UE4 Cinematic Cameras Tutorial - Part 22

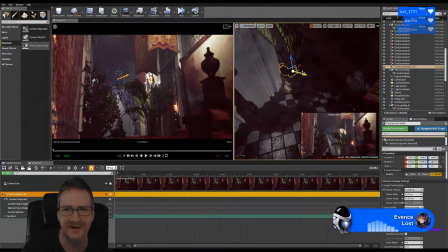(120:21)
It has got a mind of its own. I don't know what's going on with the timers on Nightbot. Man, I swear to God, it's got a mind of its own, though. We can go lines and lines and lines of chat without it popping up at all, and then all of a sudden it starts spamming my links.
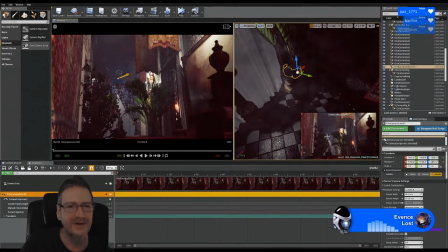(120:39)
Naughty, naughty little bot. I'm just trying to get my camera into position here that I like the angle of.
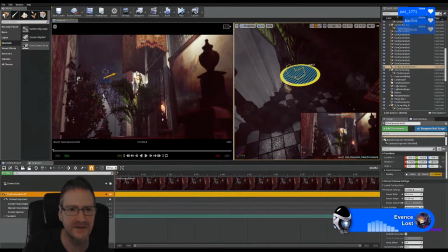(120:53)
Maybe something like that. I don't want it to be straight on like that. That's a boring looking shot. It's always more interesting if it's sort of like an off-center shot.
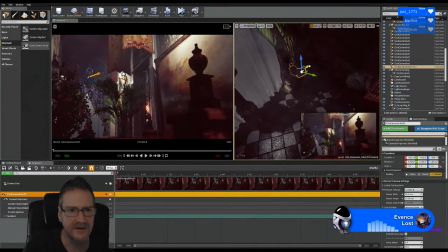(121:05)
I would have liked to see a little bit of the rug, though. Maybe like that. I'm trying to keep this banister here, this decorative piece on the banister in shot, but I wanted to see a little bit of the rug over here. So that's sort of like what I'm trying to do here. That's better.
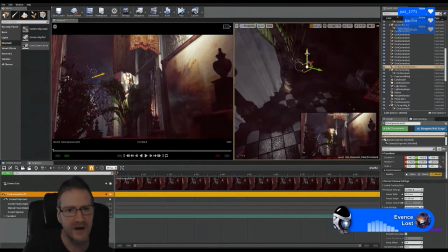(121:26)
Now, height-wise...
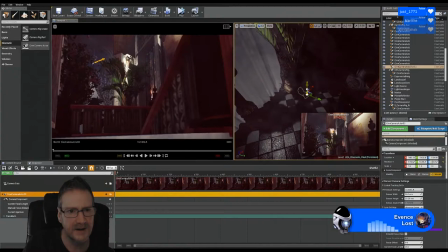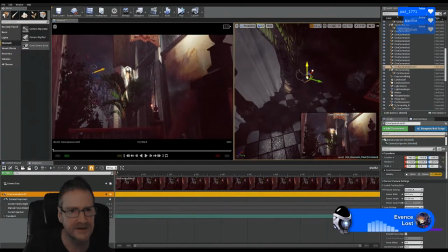(121:33)
how am I going to do this shot? We could do a shot
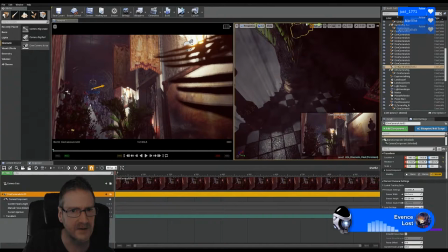(121:39)
where we just move the camera straight up. That could be cool.
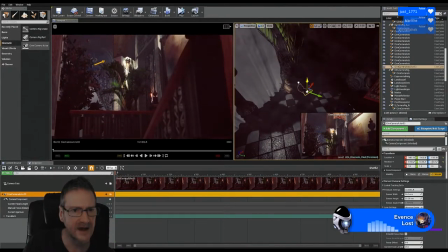(121:49)
So we could start the camera low and just move it up.
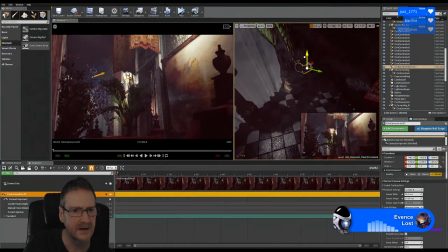Let's look at doing that. So if I move the camera down to where I want to start it, maybe
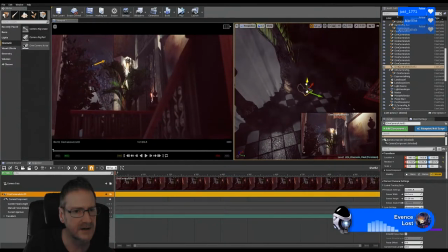maybe that's a bit low.
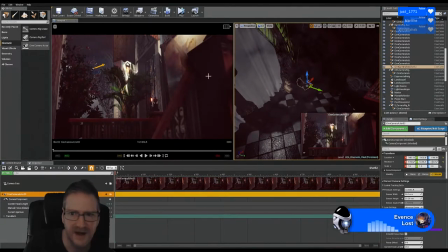(122:22)
I'm getting a bit of the plant by the look of it coming through the camera here. So I think I might need to move it forward a bit.
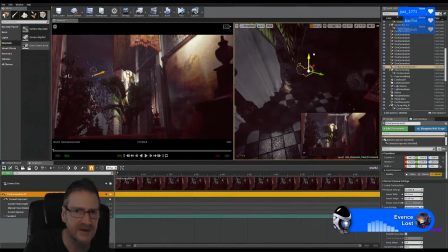(122:32)
Because I moved it forward, now I'm losing a bit of the edge of my banister, so I'm going to have to move it out a little bit. There we go. So if I start the camera...
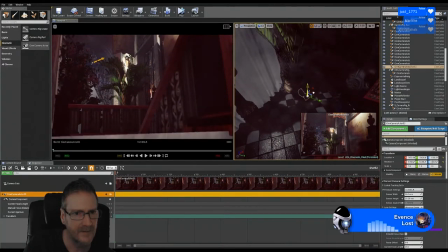I don't want to start it too low, because I'm just worried there's too much brown in shot with the railings, so
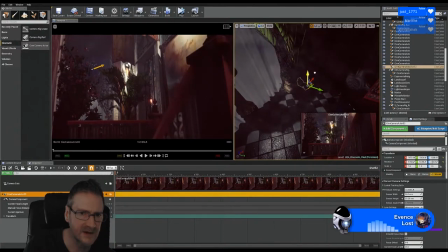(122:59)
I want to move it up so we have a bit less of the railing in shot.
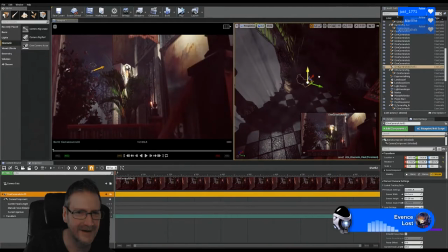Maybe like that. Let's set a keyframe here. So S on the keyboard.
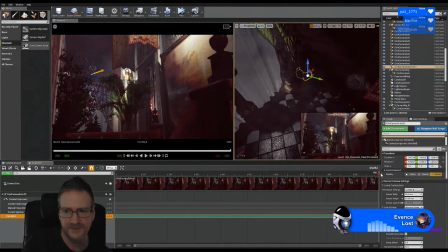(123:28)
Let's move to the end of our timeline. Let's move our camera up. I'm just going to get into position where I can see it here. And we'll move our camera up.
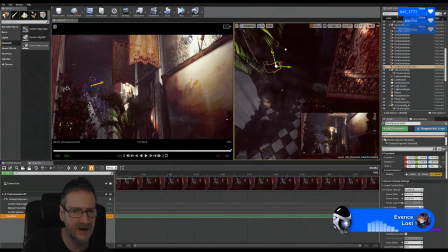(123:43)
I don't want to see the plant there in the corner, so I'm going to stop it before we get up that high. Up to here, and I'm going to rotate the camera down a little bit.
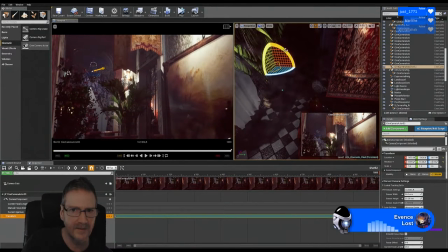I still want to catch a bit of our banners, though. I don't want to lose them.
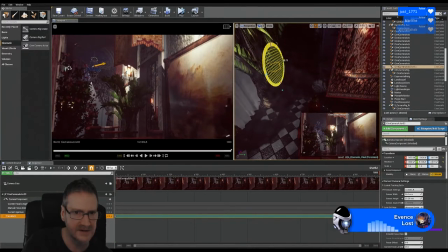(124:10)
Just making sure we're lined up straight. Let's set a keyframe here.
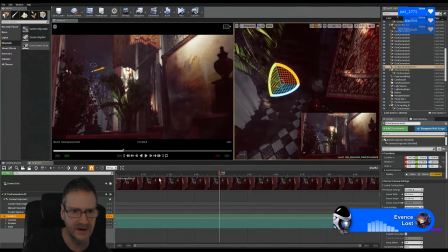(124:19)
And if I scrub through my timeline, it's not as nice a shot as I was hoping. It's just doing a roll on the camera. I don't really like that.